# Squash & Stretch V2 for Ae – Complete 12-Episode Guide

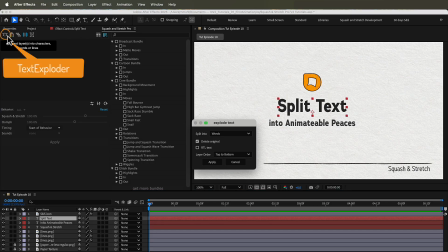(8:17)
To split a text layer, select it, click this icon and choose how to split, by character, word or line. There are some advanced options too, but for this example we choose character and apply.
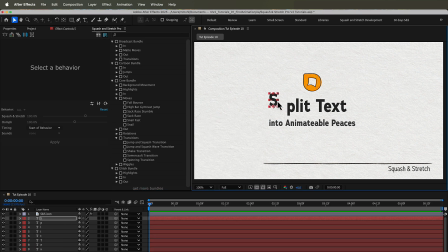(8:30)
Now each letter is on its own layer. This text exploder tool is part of the pro version of Squash and Stretch, but it's also available as a separate product.
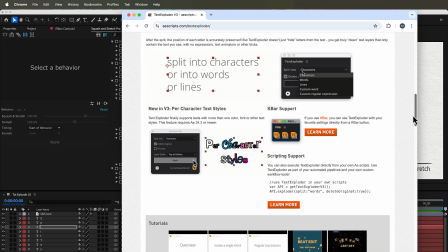(8:41)
It includes advanced features like isolating individual words or splitting text based on regular expressions patterns.
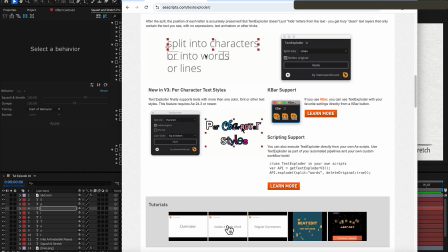(8:48)
To learn more about these capabilities, be sure to watch the tutorials on the standalone version of Text Explorer.
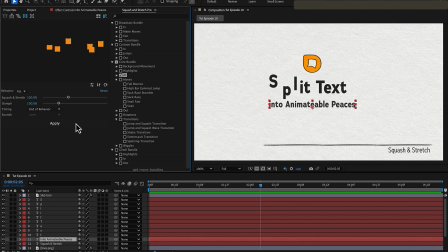(8:54)
That said, if you just want to apply some behaviors to all characters, there is no need to split beforehand.
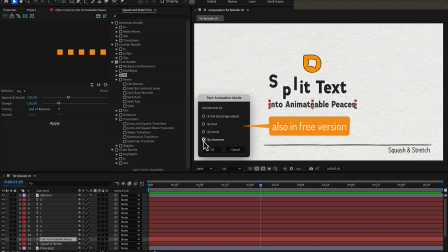(9:00)
Squash and Stretch will ask if it should do it for you, even in the free version.
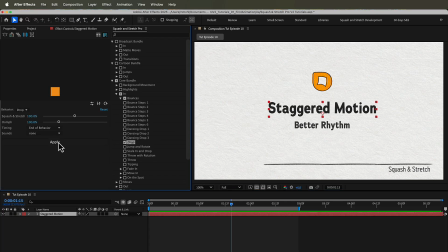(9:06)
Let's apply the drop behavior to a text layer and let Squash and Stretch split it into individual letters.
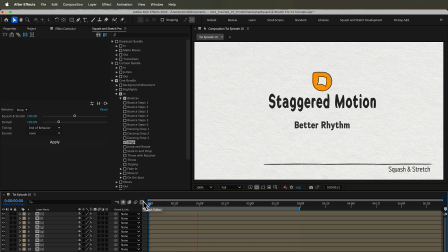(9:16)
Now, to give the animation more rhythm, we use the Layer Stagger tool.
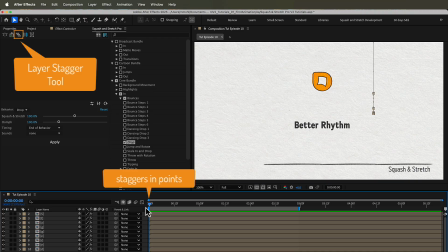(9:20)
This Layer Stagger tool looks at the endpoints of all selected layers and staggers them between the earliest and latest endpoint.
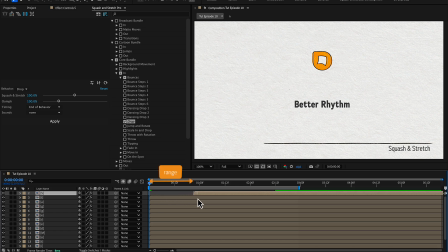(9:28)
So, to create a range for staggering, we move one layer, anyone, to the time where we want the staggering to end.
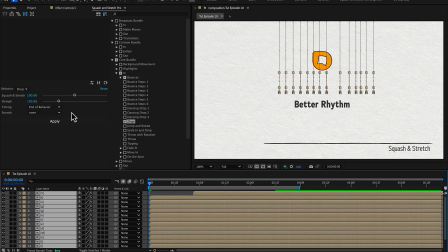(9:36)
Then select all the layers, click the stagger layers icon, and apply the stagger.
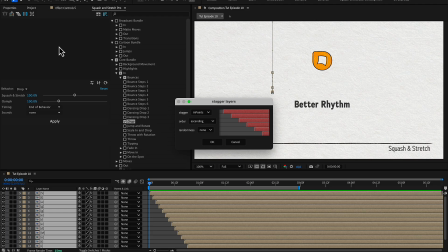(9:45)
Instead of staggering in ascending order, you can also choose to stagger in random order. And For even more flexibility, you can combine ascending or descending order with some randomness to add a more organic feel to your animation.
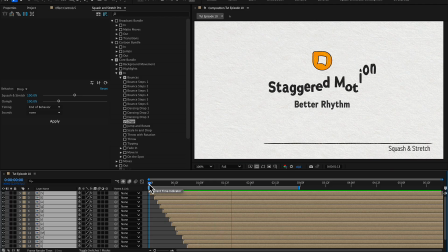(10:04)
With just a click, your animation gains a better sense of timing and flow.
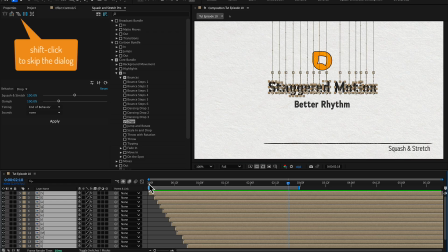(10:09)
Bonus tip, if you shift-click the stagger layers icon, it will skip the dialog and immediately run the stagger layers function using the settings you last used.
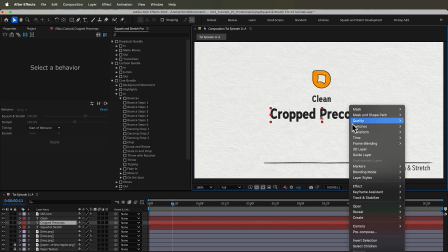(10:18)
Perfect for quick repetitions. Normally, when you pre-compose a layer, the new comp has the same size as the main comp.
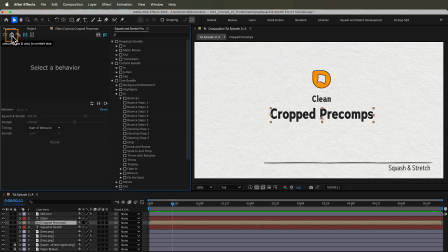(10:27)
But with Squash and Stretch's pre-compose and crop to content size function, the pre-comp matches the size of the content.
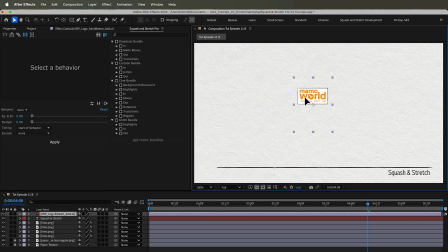(10:35)
A challenging special case is when the actual content of a layer is smaller than its bounding box, like in this Illustrator file. The visible artwork is small, but the layer's bounding box is much larger.
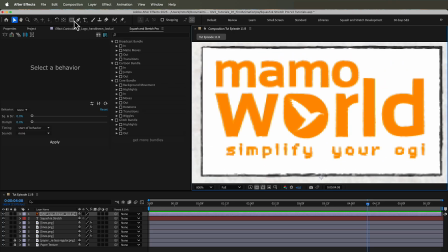(10:49)
Pre-composing it would normally carry over that oversized bounding box. To fix it, just draw a mask around the actual content. Then use pre-compose and crop to content size. The created pre-comp has exactly the same size as the mask.
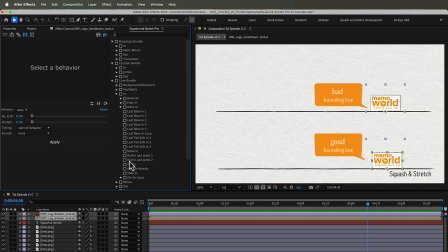(11:05)
This is super important. Squash and Stretch animates based on the layer's dimensions. If the bounding box is off, the movement will look strange. As you can see, with the incorrect bounding box, the logo moves unnaturally. With the correct bounding box, the animation behaves just right.
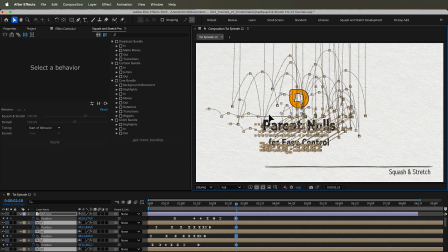(11:26)
Need to move multiple animated layers? Don't mess with their keyframes, just parent them to a null.
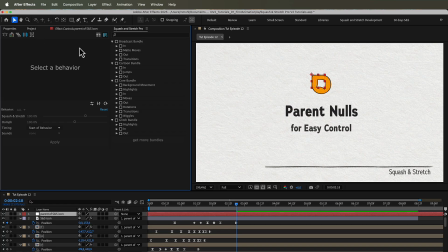(11:33)
Select the layers, click the Parent Null icon, and Squash and Stretch creates a new null and parents all selected layers to it. Now you can reposition the whole group easily without affecting any of the individual animations. It's a safe and flexible way to make layout adjustments. In Preferences, you can customize how these nulls are named.
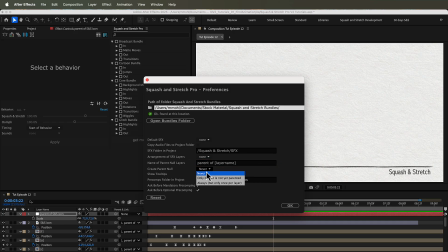(11:55)
And you can even tell Squash and Stretch to auto-create a parent null for each layer when applying behaviors. It's all about keeping control the smart way. Animate faster, customize freely. Try Squash and Stretch free or pro today at ascripts.com.